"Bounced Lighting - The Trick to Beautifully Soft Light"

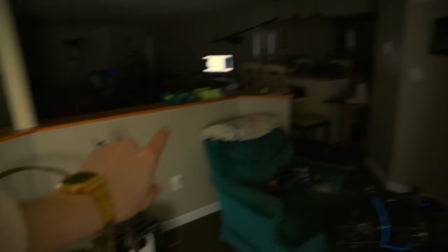447s
So it's not gonna be as strong, by the time it hits me here and the light is just gonna like slowly bright bright bright kind of fall off and that's gonna replicate around my face so let's sit in and see how that looks also okay so I took a second I hated everything
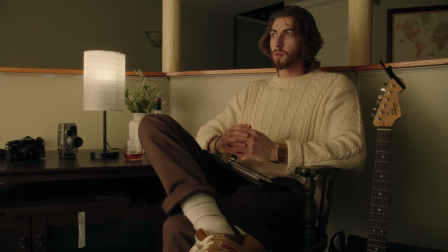461s
and I was getting in my head so I just took a step back and I looked at it and I just thought to myself what do I not like and there were a
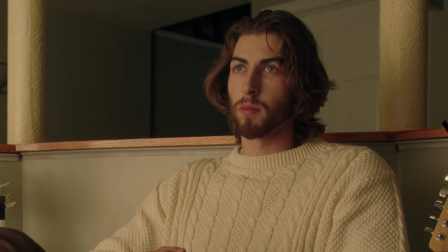466s
couple things wrong with the shot and I noticed that my face was very the lighting on my face was very flat going across but there wasn't like a lot of contrast going from the bright side into the dark side so I made it a few changes and we're
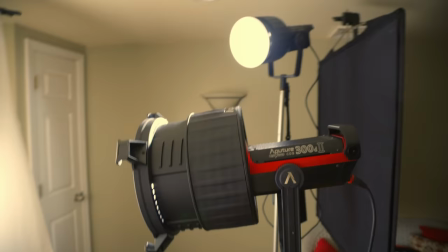481s
gonna walk through those right now um the first one I added a light over here so now I've got the 300d and a 120d both
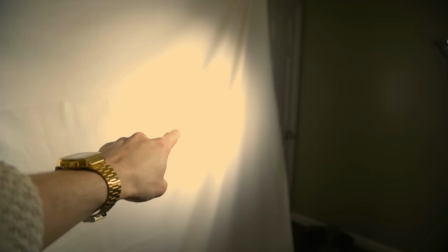490s
of them I put on for nails to really focus the light here and we're gonna get to that in a second but the first 300d is pointing just directly here to kind of spill right on this like near side and the goal of that is to really spill on this really like immediate side of my face and just be bright really on that far side you
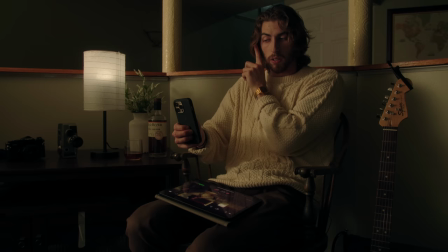508s
can see like probably this corner of my face is starting to get some of that level but you can see it's not making around
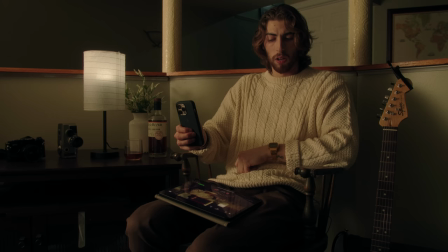517s
my nose it's not crossing this bridge here you can still see some sharp shadow and it's not quite there it's not just this smooth buttery roll
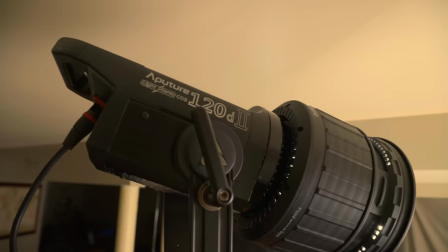525s
off that we want around my face so now that's where the 120d comes in so i've got the 120d here as the second light and this purpose
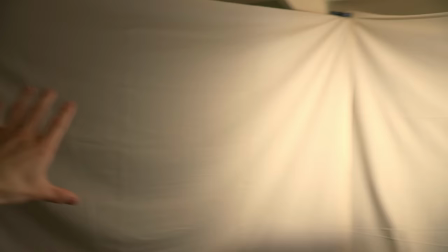534s
is to point more in to this cove into this bounce little corner that we've got going on here and it's going to really like keep this roll off
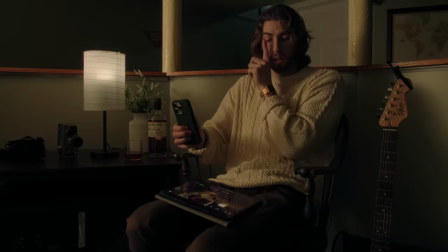542s
going around my face so now we've got the really hot light that's going to be immediately on my face on that far side starting off
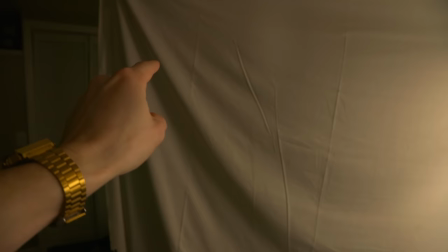550s
on the really bright side and now with the second light it's going to really taper off from bright into the dark into the shadows
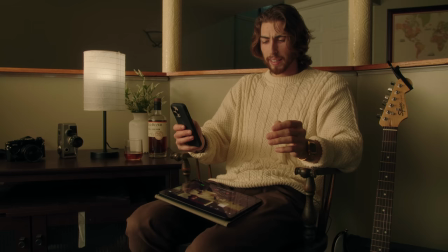557s
the 120d is really helping especially in this area just make it around my nose and bring up some of the level i think i had it sitting right around
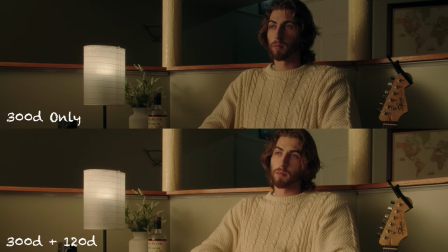564s
there so it's super soft super smooth and honestly it's just it's a it's a really nice pleasing roll off
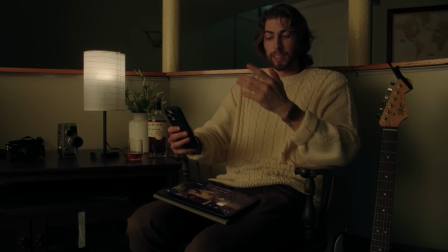572s
and then just to show an example this is only with that 120d see it's very flat with just one light coming around no matter how bright i bring it really it's just going to
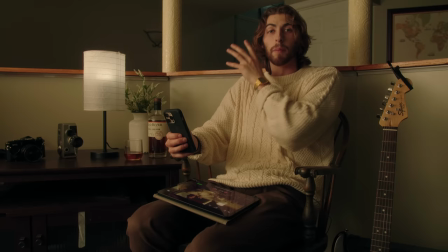581s
be very even across my face which is why I bring in that 300d which really illuminates this spot here bringing into the shadows and it just
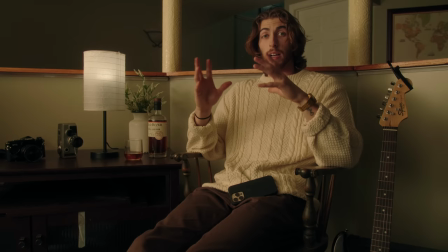589s
adds that drama and that contrast into my face okay so this image that you're looking at right here this shot is the final lighting setup so we've
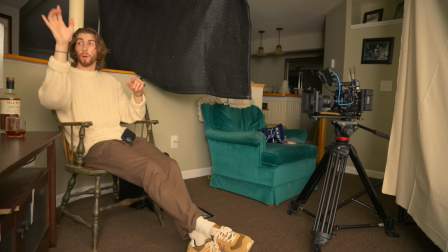598s
got those two lights that we just discussed the 300d and the 120d we also have the practical in here I did put a little Amaranth
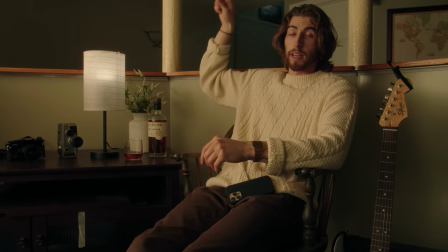605s
f7 just up as they go you see the slash of light just a little pop of light right there don't want to touch on that I just added
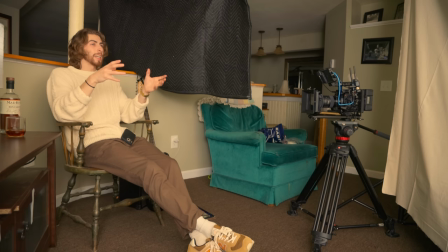612s
that just to add to the scene right now but I realized that there was a lot of light spilling everywhere and that's one of the problems that I knew I would run into when
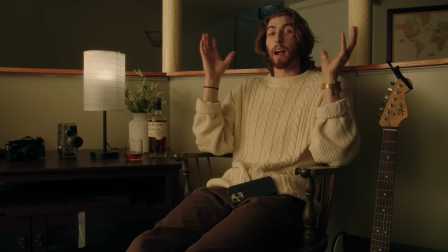620s
bouncing light as opposed to transmitting through a source of diffusion you just don't have as much control so I
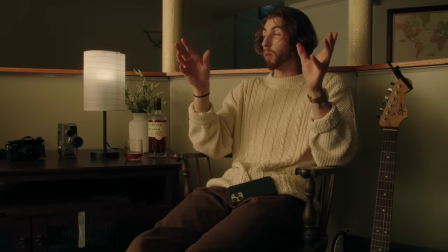628s
knew that there would be light spilling everywhere so I want to take a second to talk about ways I cut light out the first thing that
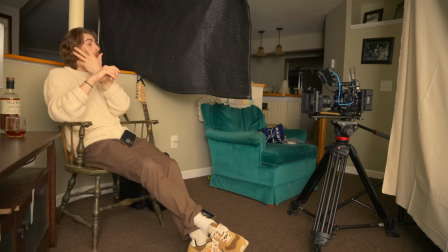635s
I have is right here just a moving blanket black moving blanket acting as some negative fill right here to add to this roll off coming across my
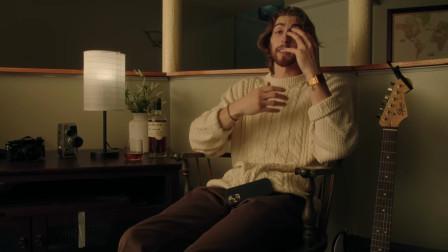642s
face so now we've got that 300d being very bright here coming coming across all the way to this negative fill over here that's going to
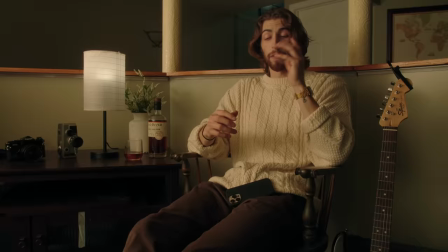650s
increase the shadow so now we have a lot more dynamic range going across my face now there's two more uh flags that I want to talk about I
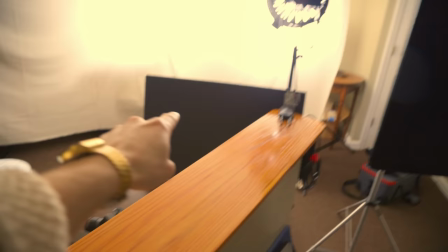659s
added some flags into the scene and looking at this you've got one flag here and then one flag here so
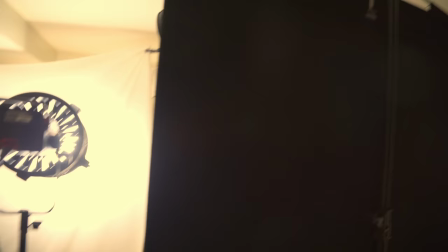668s
the reason being there was a lot of spill on this wall that was returning from these lights so in a second I'm going to take it away and then the same thing for
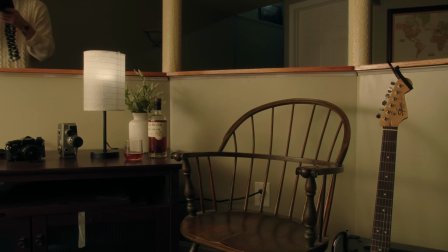676s
this and you can see it on the monitor as I move this card you're getting a lot of spill in this area this whole wall is
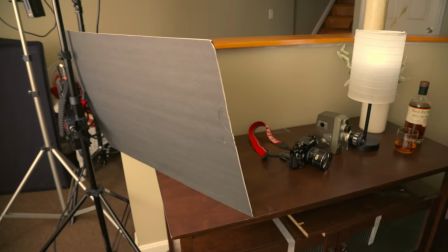685s
really taking to all that light so by just adding this little black foam card right there leaning up against the light stand really budget nothing crazy to
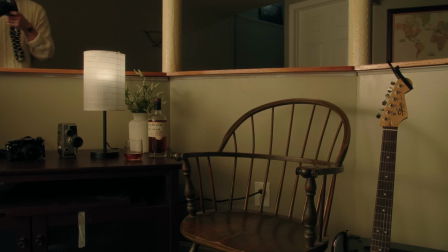693s
it the difference that it makes it's just by doing so
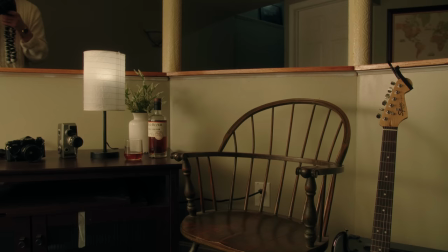697s
it pulls the focus a lot more onto my face in the frame by no longer being the brightest part of the image so
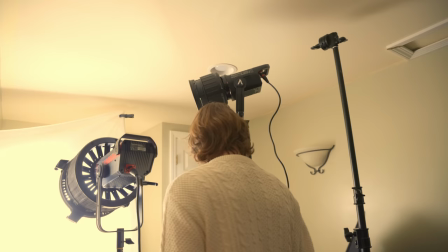707s
that's the first one that I did there but then this this right here that I've got I'm gonna squeeze on through here excuse me pardon me oh well
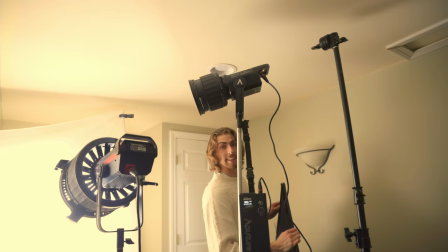716s
that answers that this right here I've got a flag um
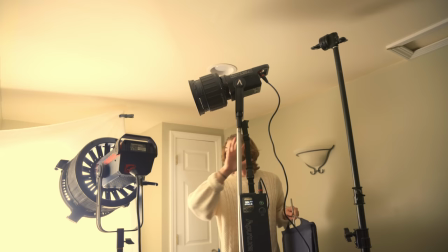722s
just a black 40 inch floppy and I had that up on the stand and the reason for
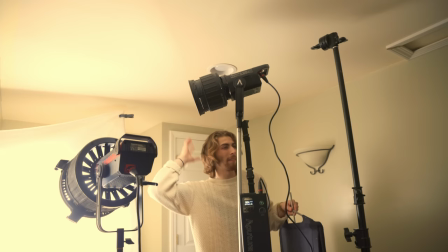727s
that is just like it was hitting on this wall right there it's also bouncing and spilling all on that back wall and it was just very bright behind me it didn't look natural as if the practical was the main source of the light so
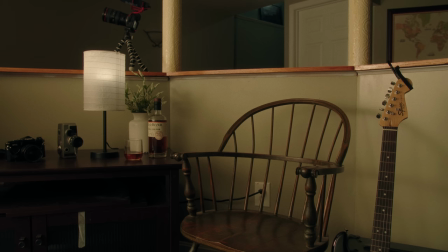740s
by adding this in I'm just going to kind of hand hold it for a minute you can see that the wall really takes or the neg really sucks away a lot of the light from the wall and you can see that on the monitor as well although I'm not in frame you can definitely see that the wall
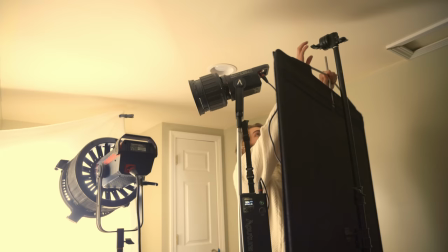757s
dramatically cuts down I want to say two stops of light so that was my reasoning for having this flag as well. So not only are we adding light in, we're also taking light away and controlling our light source in order to still create shadows because we don't want to just suck a bunch of light into all of our images.
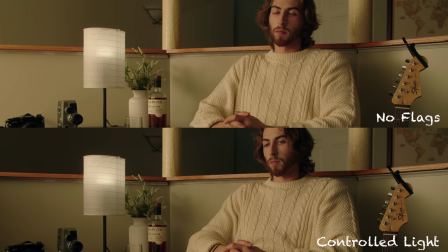777s
We want to make them look nice by controlling both our highlights and our shadows and that's exactly what I'm doing by bouncing the light, letting it spill everywhere,
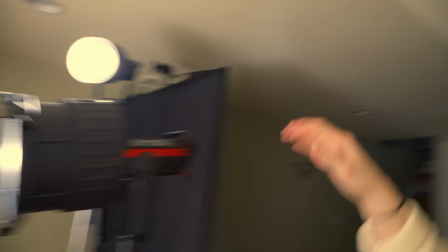784s
and then dialing it back and controlling with things like the flags over here and the negative fill to really control how I want the light to shape around my face in the scene. So real quick what I want to do just to see the difference between bouncing and transmitting through a layer of diffusion I'm gonna leave everything
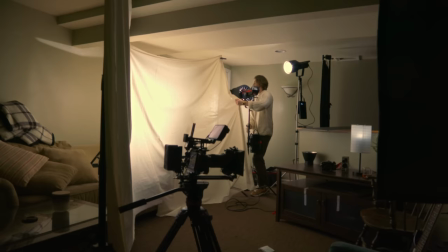800s
how it is I'm gonna leave the lights at the output that they are just about I'm gonna leave the negative fill the flags and all of that but
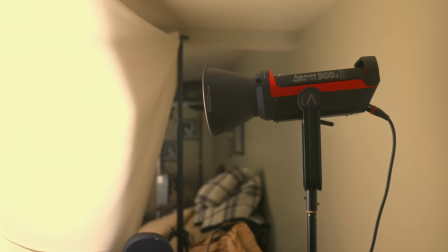806s
instead I'm gonna bring the lights around the back and cut through this unbleached muslin to see the difference that it makes to see if it's either softer or to see if it's harder.
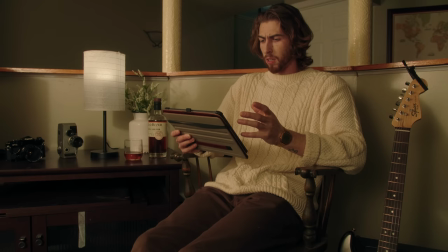815s
Okay wow wow it's it's very different okay so looking
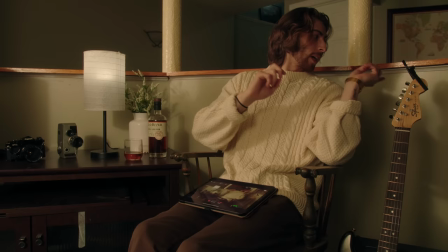824s
at this I'm getting we're getting so many more shadows we're getting shadows here we're getting shadows
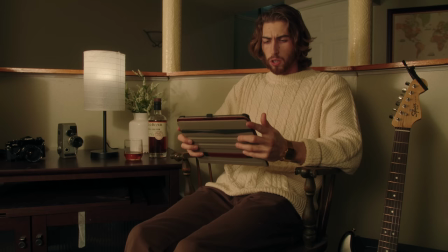828s
here even from that flag that you see it's very intense and very sharp so
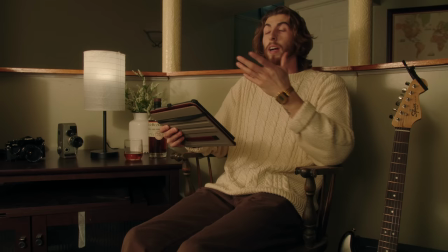834s
interesting you know I wasn't expecting I wasn't expecting such a drastic difference
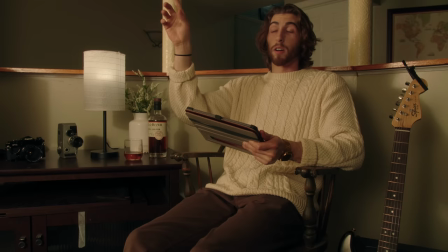841s
between the two I will say now I want to make a disclaimer and say that on the 300d that originally was on this immediate side of my face
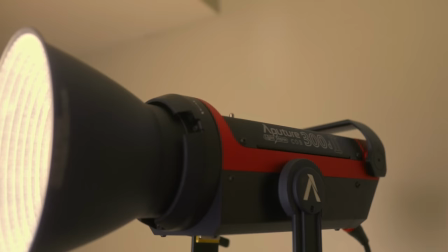849s
i did switch that fresnel out for a reflector dish my reason being was that it's very crammed behind the wall so it was pretty much
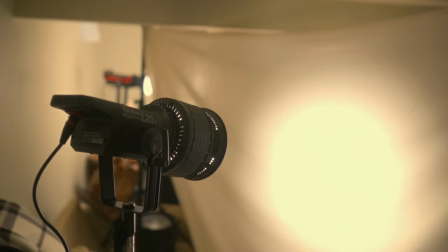857s
touching the diffusion and there was pretty much no point so just to get a little bit wider of a spread of light i just switched over to reflector dish and then the
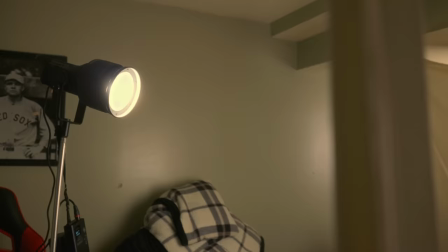864s
120d i moved a little bit around the corner just to increase this wrap but i wasn't expecting all of this like
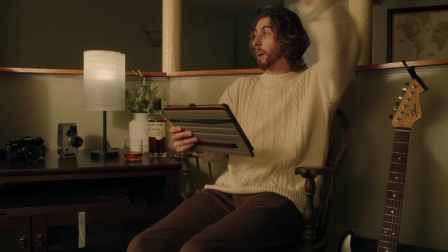871s
it is very it's extremely saucy you know i've still got the neg i've got the flag there
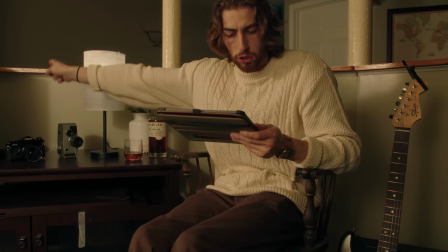877s
and i've got the flag over there that we had put and you can see even like this very sharp line
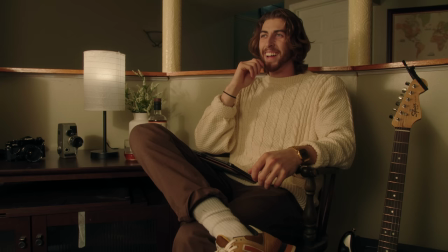885s
wow okay so no way i guess i i'm
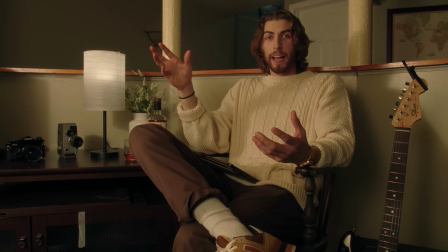900s
what i'm what i guess i what i guess i'm getting at is that bouncing light is a lot like i'm very very surprised and impressed with the quality
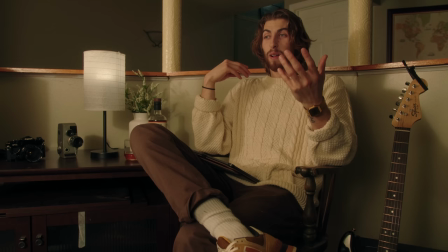913s
of bounce light so needless to say that's something that i'm going to be practicing myself and you can definitely practice yourself is bounce lighting and controlling it in a way that you would control as if you're transmitting through so let's
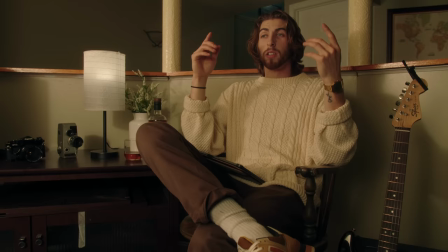928s
go ahead and recap because there's definitely trade-offs for either or so with bouncing
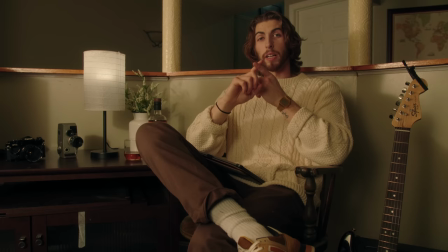933s
light one con that you're going to run into is that you lose a lot of control of your light.